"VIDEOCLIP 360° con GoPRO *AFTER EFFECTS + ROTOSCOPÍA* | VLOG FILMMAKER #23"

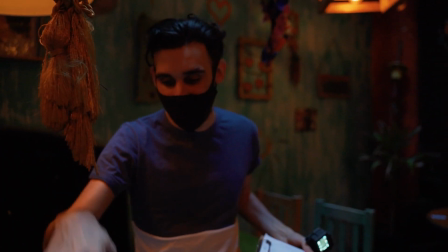(8:08)
Necesitamos que sea de noche para seguir, así que ahora la clave es que la cámara no se mueva nunca para después poder en edición,
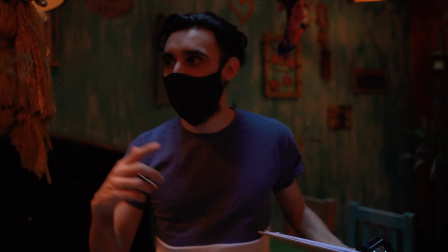(8:14)
digo, editar y montar todas las versiones del músico en un mismo video.
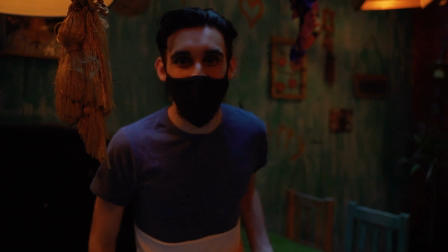(8:18)
Uno va a tener tantos recursos para editar en el 360 que de alguna manera lo vamos a sacar, así que va a salir como piña. Por lo que decidimos tomar la cámara y marcar en la mesa exactamente la posición en donde la cámara estaba ubicada. Íbamos a correr el riesgo de que algo quedara mal porque simplemente ubicar la cámara en un pequeño lugar distinto al que estaba antes ya iba a denotar el error. Asumimos ese riesgo, confiábamos en que lo íbamos a poder resolver bien y de esa manera nos propusimos seguir avanzando sin perder tiempo, porque tiempo no podíamos perder. Ante este imprevisto, la decisión que tomamos fue movernos adentro de las habitaciones.
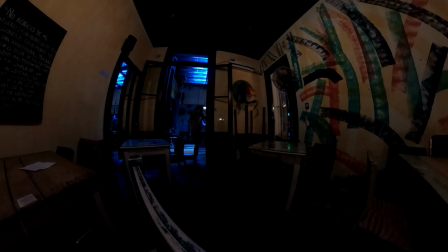(8:51)
Por estar más en un interior, podríamos decir, no tenían referencia del techo, entraba mucha menos luz, así que parecía de noche, se podía mentir. Lo que hice adentro de las habitaciones, además de ser lo más efectivo posible, fue buscar 3 tipos de tomas diferentes.
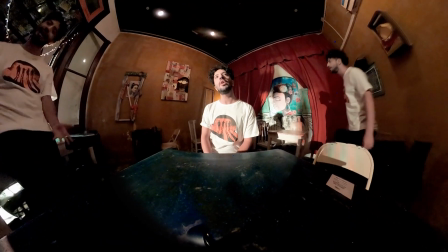(9:04)
Las primeras dos, llamémosle coreografía A y coreografía B,
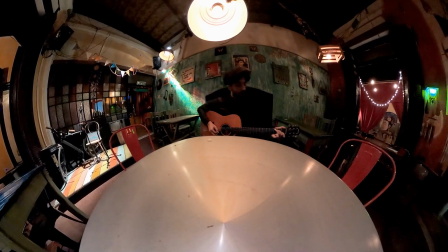(9:07)
era de nuevo poner la cámara en el centro de la habitación en una mesa y pedirle a Drelo que haga un recorrido A cantando la canción,
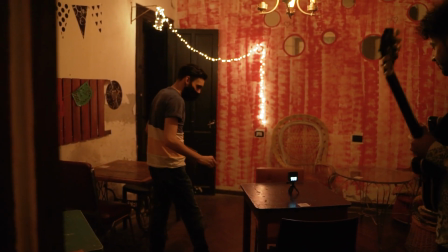(9:14)
por ejemplo pasando por el lado izquierdo de la mesa, y un recorrido B de la misma parte de la canción, pero ahora diferente, con otro movimiento, por ejemplo pasando por el lado derecho de la mesa.
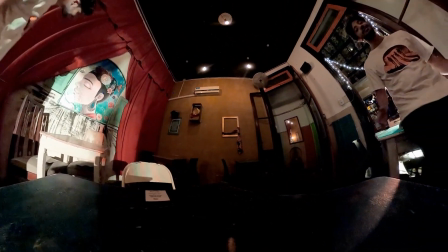(9:23)
¿Para qué? Para que en postproducción yo pudiera tener a lo mejor el mismo momento de la canción, canción cantado por dos drelos diferentes que hacían dos acciones diferentes.
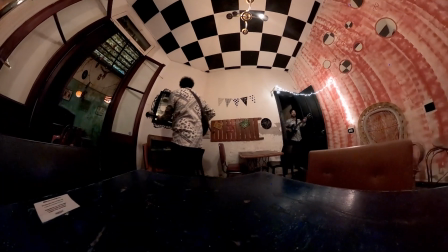(9:31)
Esto me iba a permitir poder de alguna manera y de manera realista duplicarlos y empezar a vender a esta idea como de la ambigüedad, algo que yo tenía en mente. Esto es algo que lo repetí en cada una de las tres habitaciones que también íbamos a estar utilizando.
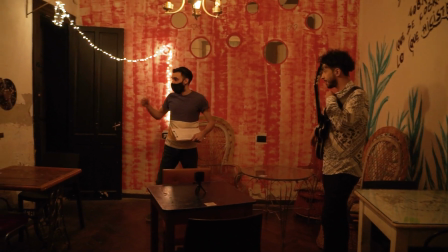(9:47) Sí, pegamos una caminación, lo van a entrar al puente, así como antes dice entrar acá, ahora es salir.
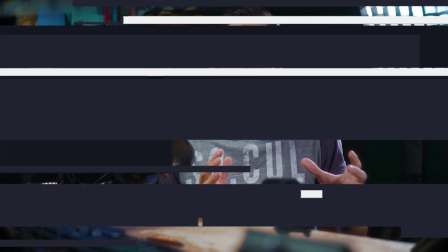(9:54)
Esto luego en After Effects nos iba a dar como resultado tener dos drelos multiplicados
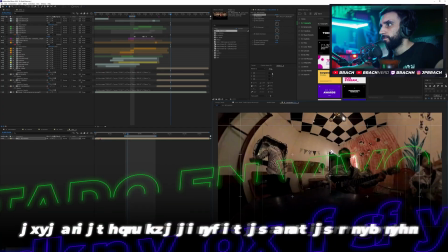(9:59)
en dos rutas diferentes que iban a ser muy sencillos de editar porque como casi no se cruzaban,
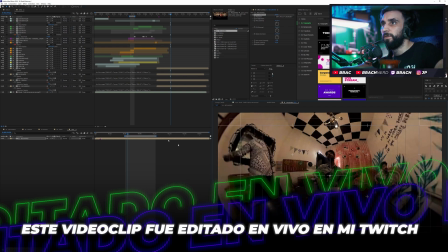(10:04)
simplemente con agregar una máscara a cada uno era suficiente. Pero la realidad es que se crucen era inevitable. Y no solamente eso, sino que yo quería abrazar la idea de que se superpongan en cualquier momento de su trayectoria, por lo que inevitablemente iba a tener que separarlos del fondo, enmascararlos completamente con esta técnica,
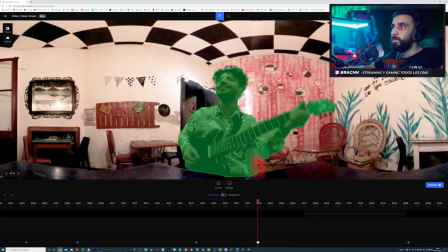(10:22)
podríamos decir, que se denomina rotoscopía. Pero quiero que me dejen un comentario si les interesa que haga un video completamente dedicado a la postproducción de este videoclip. Y obviamente en ese caso suscríbanse a mi canal y activen la campanita para no perdérselo. Y la tercera fue una toma de drelos fijos sentado en la mesa, así como yo estoy ahora, por diferentes motivos.
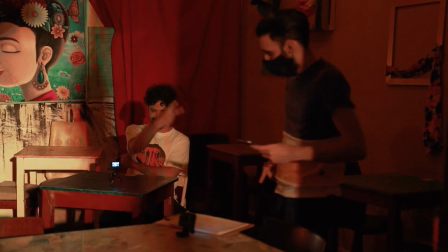(10:42)
En parte para tener una cobertura. En el caso de que todo lo que yo ya había planificado saliera mal, todavía iba a tener eso para salvarme, podríamos decir. También como una excusa para generar cierta continuidad o unificar un poco. El hecho de saltar de habitación en habitación con este drelo centrado, podríamos decir en pulsación constante,
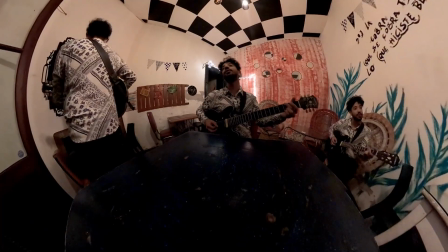(11:01)
así como se llama, digo, siempre ubicado en el mismo lugar, iba a dar cierta sensación de continuidad. Y además, en el caso de que la rotoscopía que ya les mencioné antes pudiera no salir perfecta, el hecho de él estar así quieto,
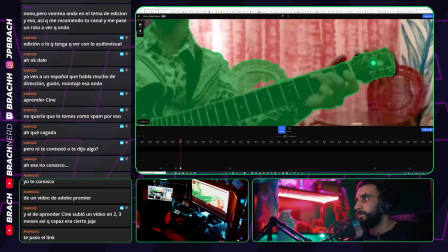(11:12)
fijo en el medio de la pantalla, era una silueta mucho más fácil de rotoscopiar que las siluetas anteriores, así que también me parecía bastante inteligente obtener esa toma y por eso la busqué.
Vamos con esa, hacemos desde de segunda estrofa a todas, hasta el final. Es como para posicionar. Vamos.
En una instancia inicial yo había pensado que lo podía resolver con un croma, pero se dio la casualidad de que cuando estaba pensando en la preproducción de este proyecto, encontré unos cuantos contenidos de Tomás García, al cual le quiero mandar un saludo y un abrazo y agradecerle en realidad,
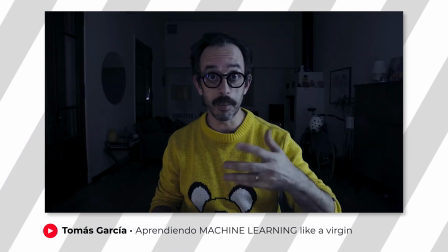(11:45)
porque yo tenía algunas dudas con respecto a eso y tuvo él la amabilidad de contestarme y guiarme un poco en ese aspecto, así que no dejen de ir a ver un poco su canal, que además está buenísimo y tiene algunos videos vinculados específicamente a esto, que también se los dejo acá.
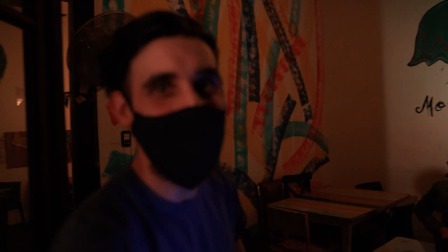(11:59) 5% de batería que hay que conectarla.
Estamos justo, Ahora, después entonces de filmar esta toma que habíamos retrasado, lamentablemente lo que más temíamos se estaba haciendo realidad.
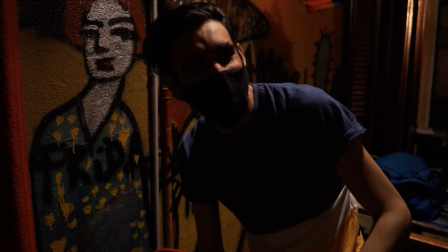(12:09) Nos falta una escena entera y tenemos 3% de batería.